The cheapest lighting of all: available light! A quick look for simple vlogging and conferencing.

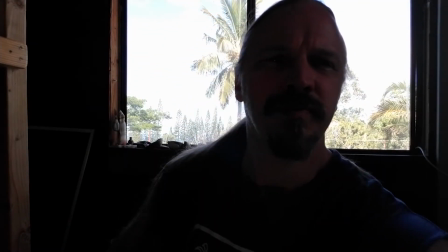We're rolling. Let's talk a little bit more about light, shall we? We're going to talk about using something called available light. And available light is the light that's available. I'm not using any lamps, I'm not using any fancy LED things, I'm just using the light that's coming in the windows, basically. Or if you're outside, the light that's around you. If you're using a phone, for the most part, it's going to take care of itself as best it can.
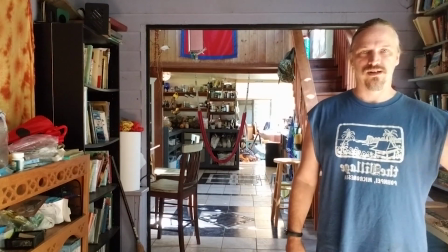But even, you can see, as I'm moving around, it was bright for a second, and now it's kind of dimmed down.
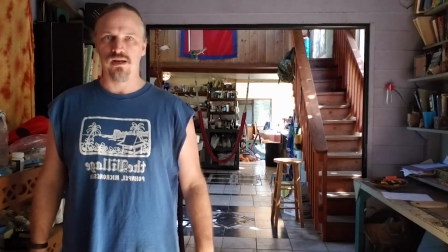If I move out of the light, it's a little bit dark on me, but it brightens up a little bit.
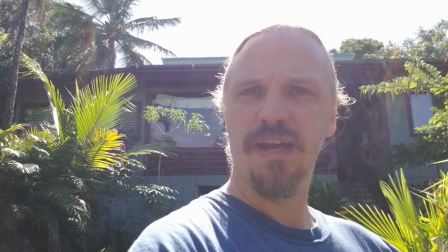That can be a blessing and a curse. For example, when you're outside, you're probably going to want the sun behind you for reasons of comfort.
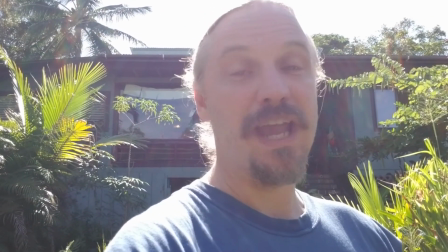And I don't like having the sun in my eyes. And the cameras don't particularly like having the sun in their eyes either.
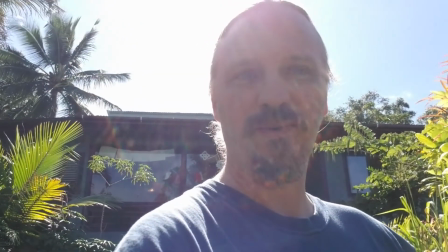As you can tell by how bright the background is compared to me.
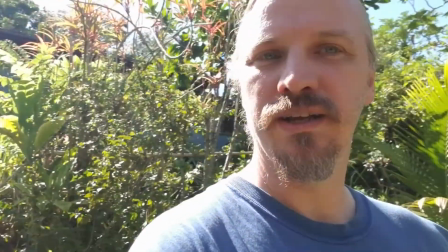Now, you can do that for special effects if you want, but not particularly good. On the other hand, that's pretty bright.
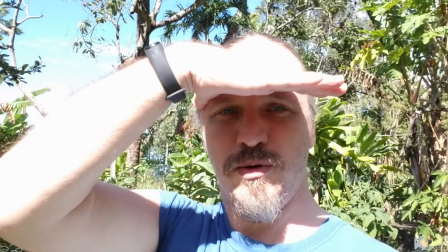And if I have like a hat or sunglasses on, we're back into the same position where you can't really see me all that well.
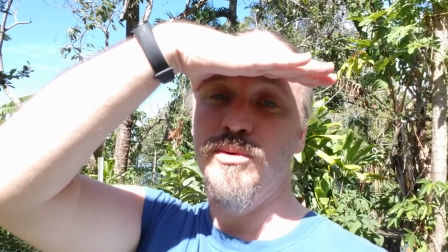So somewhere there's a middle ground. And that's what we're looking for when we're using available light outside.
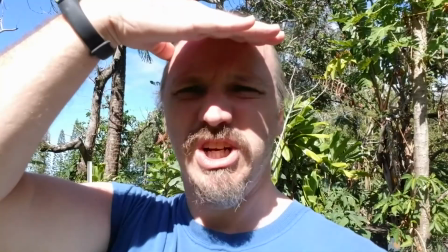So let's see if we can find some shade, shall we? Oh, this is more comfortable, don't you think?
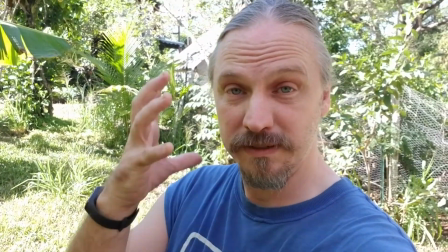So I'm in the shade, which makes me more comfortable, makes my face more natural because I'm not squinting against the sun.
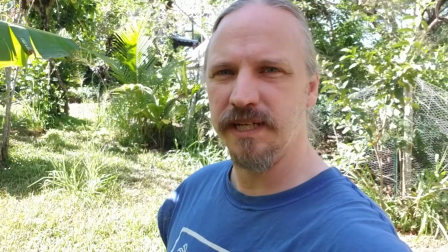But I'm also kind of in the medium brightness range compared to the really super bright background.
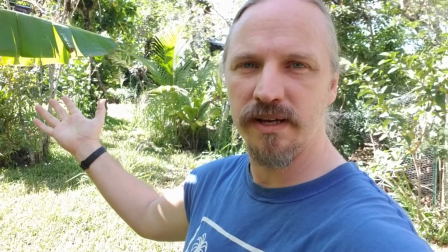For the most part, the camera's going to take care of that all by itself and give you the best image it can.
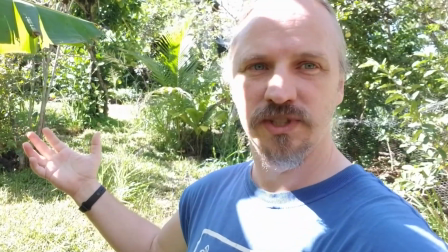But what we have to watch out for is confusing it like that. If I'm in dappled sunlight,
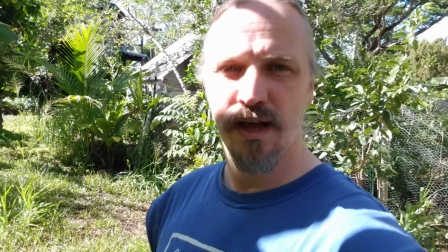then it's going to make it harder for the camera to decide exactly what to focus on in terms of its brightness adjustments.
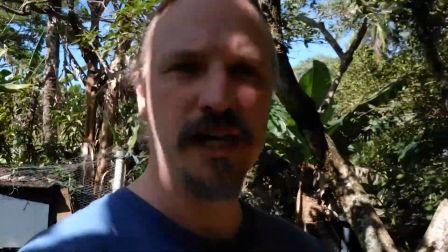But if you're giving people a tour of something that you have to show outside, for the most part, they're going to be tolerant of the different lighting conditions.
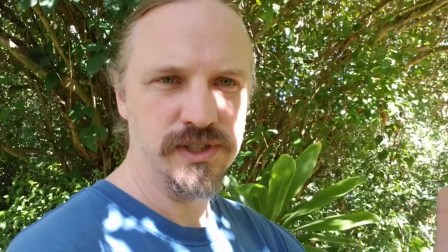It's just the way it is when you're outside using a smartphone and you're not using a whole bunch of fancy lighting equipment from, movie supply houses and whatnot.
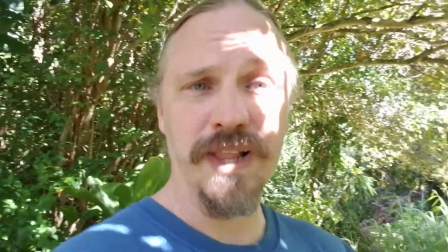We don't have big silks and fancy lights and that kind of thing. Or even reflectors. You can if you want, but it gets pretty complex pretty fast.
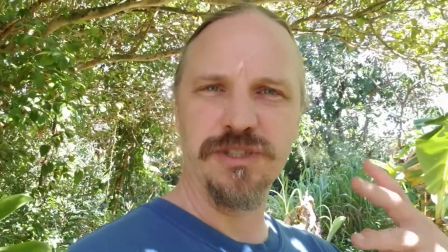And if you're just trying to get something out the door, then all you have to do is be mindful of how bright the background is compared to how bright your face is,
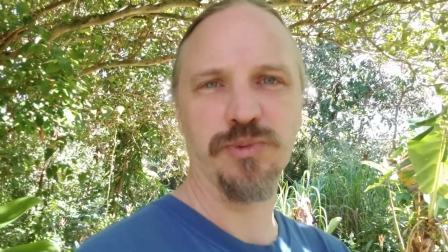and everything should take care of itself for the most part. When you're indoors, though, things can be a little trickier.
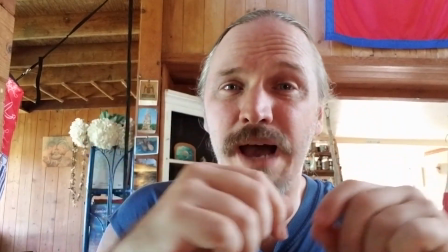For example, if you're shooting with a laptop or at your desk where you normally work,
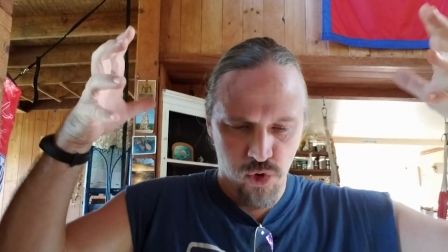your desk is usually set up to have your desk surface well lit rather than you.
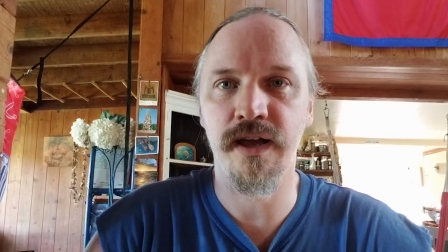Nobody likes working with bright lights in their eyes, and that's exactly what the camera's expecting, bright lights in your eyes.
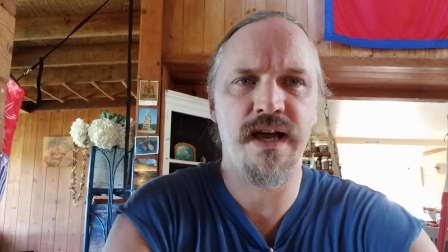Now, the room I'm in happens to have a lot of light coming in from the side, but you can see that this is not a very well set up lighting for me.
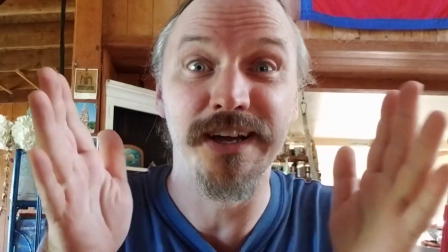I've got this strange shadow down there. I feel like a skunk in reverse. And the background over there is really super bright.
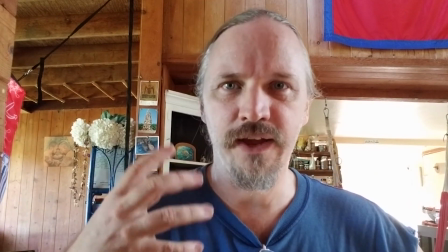What the heck is that? It distracts attention from me. If you're just delivering a voice message for something kind of informal, this is fine.
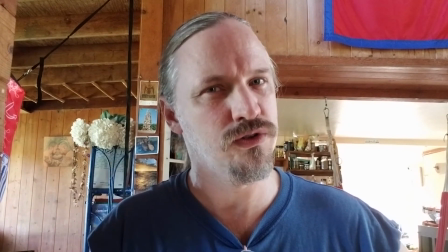Most people are going to be able to get past the lighting issues. But if you want to take more control over your video presence in this
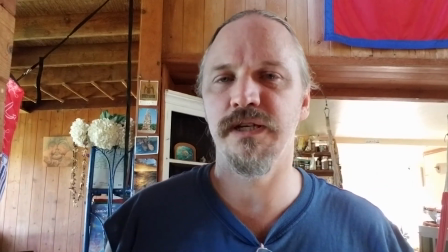moment when video presence really seems to be more important than it was a few months ago,
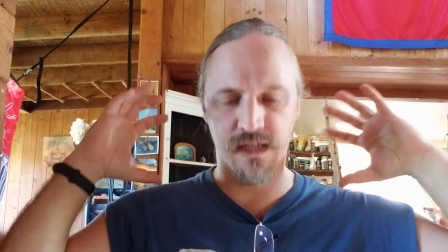you're going to want to pay more attention to the lighting on your face than the lighting on your work surface, and that can take a little bit of figuring out.
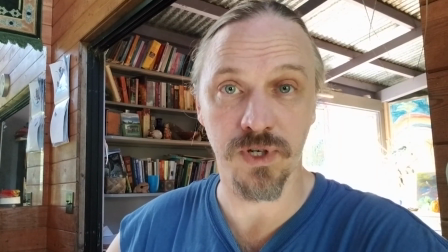I'm sitting at the same table, for example, as I just was a moment ago,
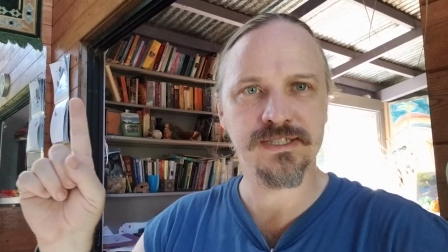but I've turned around the corner just to get more light from this direction because there's a big window over there.
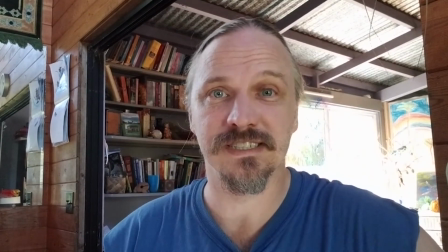Even though this isn't perfect lighting, it's a little bit less distracting. The skunk face is gone, and even though that over there is really super bright and hard to tell what it is,
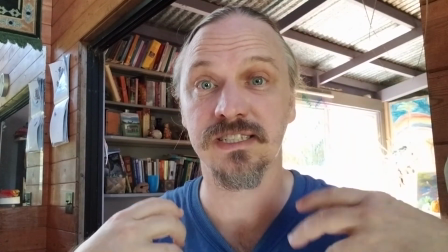it's less distracting because my face is a little bit more evenly lit,
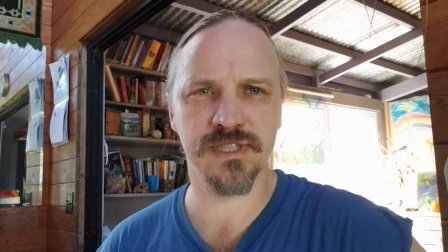a little bit more of a standard set of lights or angles of lighting. And that just comes from looking around at the windows and where the light is coming in, and to see how I can make the available light match the way you would set up lighting if you were controlling exactly where the lights were placed. And if you haven't seen it already, I have a video about how to place the lights, and up there is a link to watch that one if you want. But this one we're just talking about available light. No setup needed. Let's see how we can do this with the least amount of effort possible.
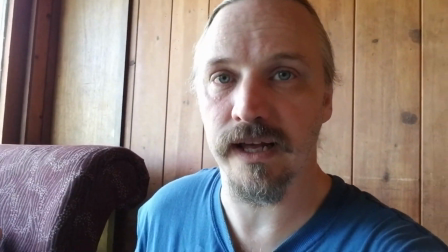One relatively simple way of controlling your lighting with available light is to get really close to your background.
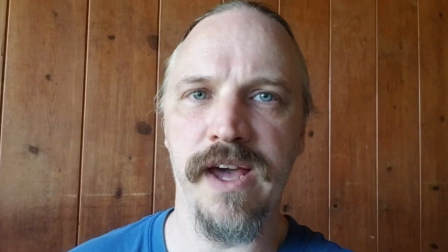I'm right here next to this wall. And then turn until the available light,
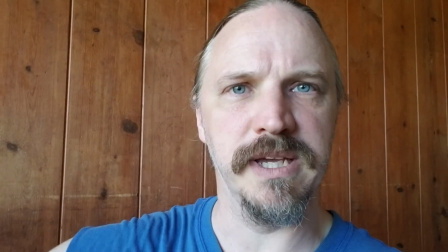which in this case is coming from the big window that you might have seen at the beginning of this shot, and turn until it looks about like you want it to.
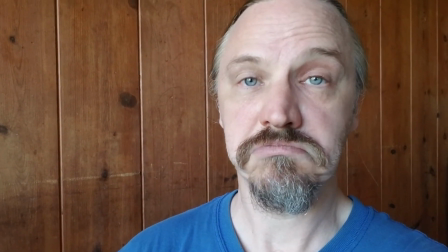Not too bad.
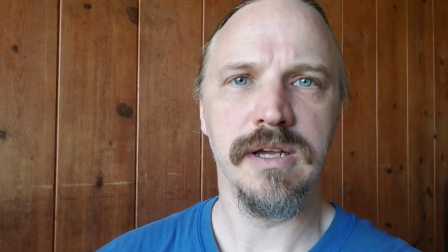Kind of a 3/4 angle light to me, a little bit of shadow to give my face at least a little bit of three-dimensional looks, not, perfectly flat like that.
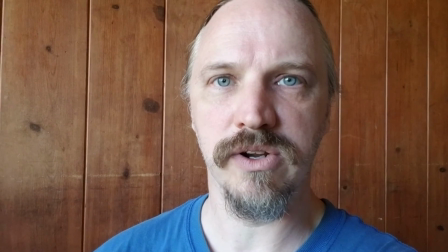And nothing in the background to distract from the message that I'm giving you.
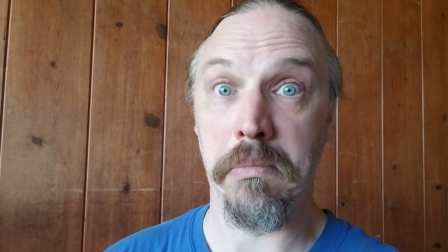Simple, huh? Although my arm's going to get tired because I'm not sitting at a desk. And if you're recording with a mobile phone, you have the obvious advantage of being mobile.
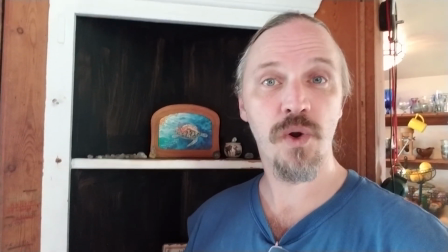And frequently, if you can't focus on getting perfect light, what you can focus on is getting a background behind you that isn't difficult for the camera to deal with.
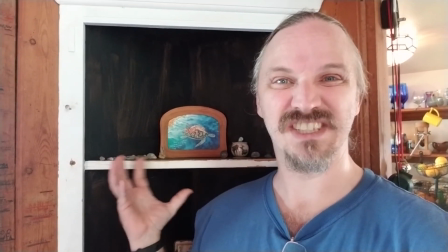Like in this case, I'm trying to focus on having something dark in the background and maybe something interesting, but,
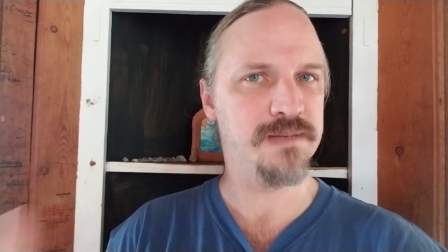maybe focus on it a little less because I am the point, or whatever it is I'm saying is the point of this particular message rather than whatever it is behind me.
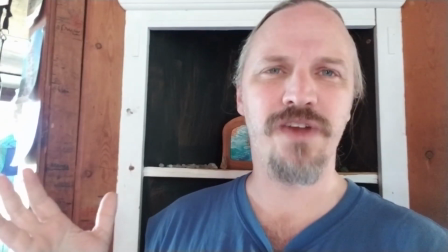This almost looks like I'm showing off what's in the display case. We have to be kind of careful of having a distracting background just in terms of subject matter, but lighting-wise,
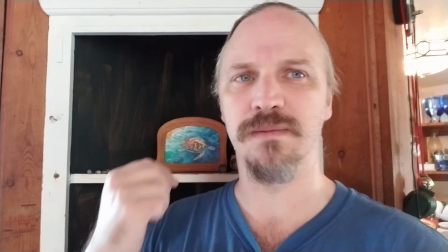this is a pretty good compromise, even though it's really flat on me and not particularly flattering. But the biggest challenges are probably going to be if you have to record in an indoor space that is an office where you're at your desk, or maybe you're using a webcam on a laptop or even a desktop, and you don't have too many options for where to move that camera. You don't have too many options for the background, and you don't have too many options for available light. I can't move the window. In that case, your two main options are going to be to move the camera as much as you can and control the background as much as you can. Like I might change that out for something darker, or get something like a Japanese blind. I know that's not simple, but if you're going to be doing this regularly, like Zoom meetings and whatnot, you could put a Japanese blind behind you, or something like it, and control the background that way.
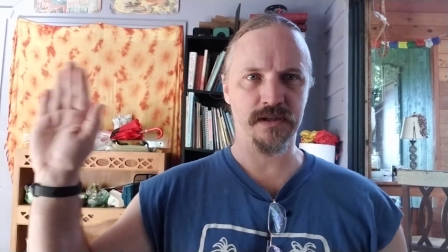What I might also do here, since I have this light coming from the side, because where I am right now,
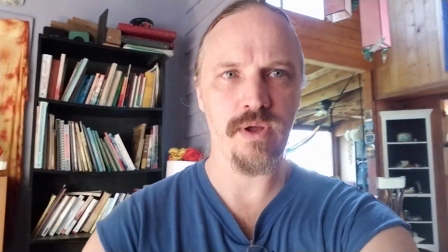the window is right there, I might move the camera a little off to the side.
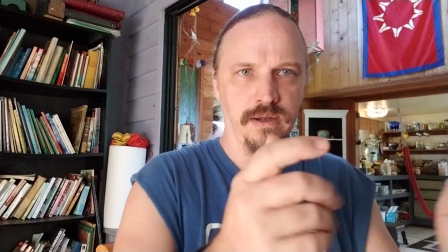Now if I have a laptop, I could also move that to be more in line with the camera, or in fact it's probably on the laptop itself.
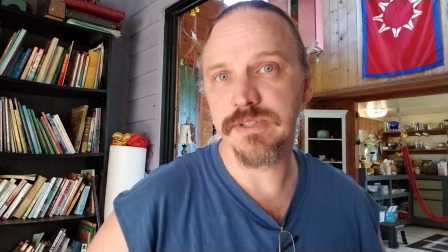So I'm still looking at the meeting, perhaps, if that's what you're doing. But this is definitely a much better light.
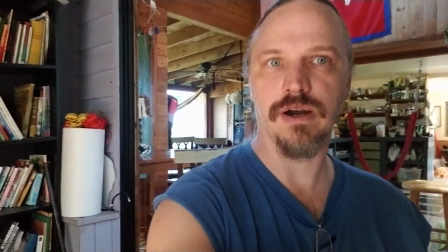You don't necessarily want to be straight on the light, although that's not too bad either.
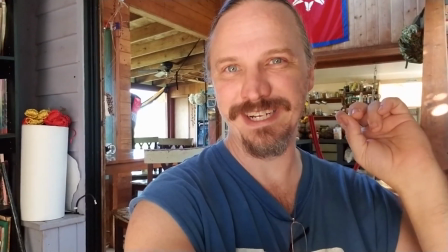But again, now we're running into background issues in this particular location.
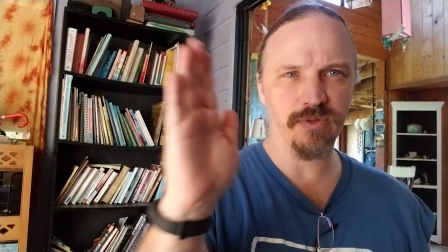But this gives us a little bit more of a controlled background with, again, that sort of 3/4 lighting that gives the face dimension while lighting it well. But an indoor space, such as an office where you're going to be doing video conferencing regularly, you're probably not going to be using available light anyway. You're probably going to, again, be using lights that you can set up, and you have much more control over it that way.
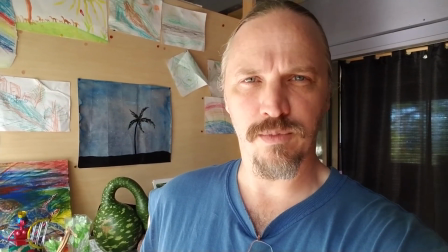You can also control the audio. So just sort of to summarize, the use of available light in video,
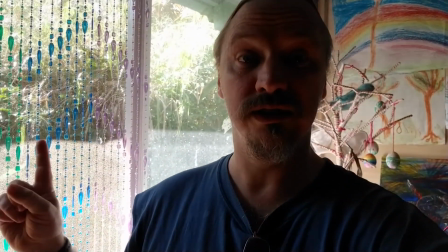what you're trying to do is make sure that the background isn't so well lit that you disappear
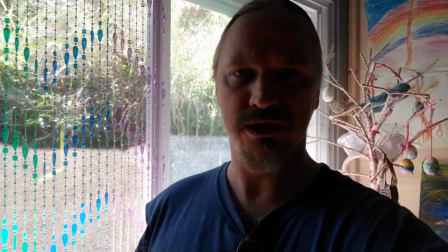into the camera making decisions about what it should focus on and what it shouldn't.
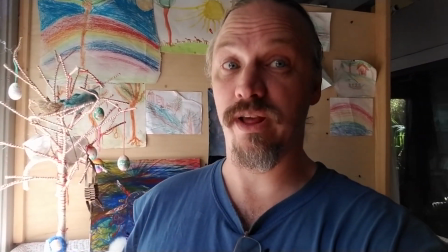And you can frequently kind of game that just by turning and making sure that the background is darker and
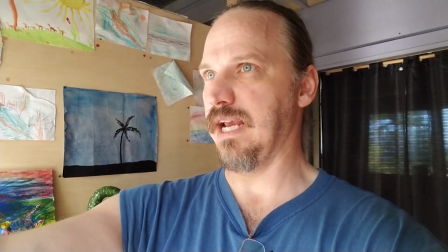that the light coming on to your face is not to the side, not directly to the side,
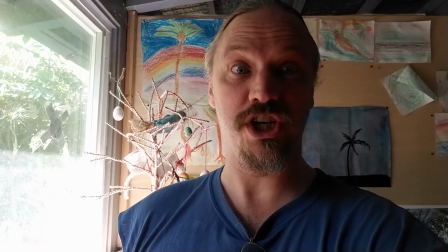because that's where you get this sort of half in shadow, half out, but maybe 3/4.
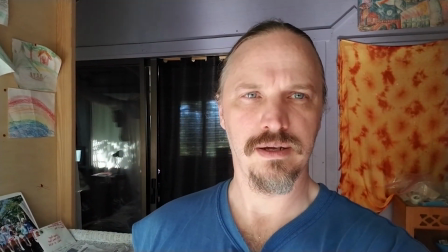Full on isn't too bad, but it also isn't particularly flattering.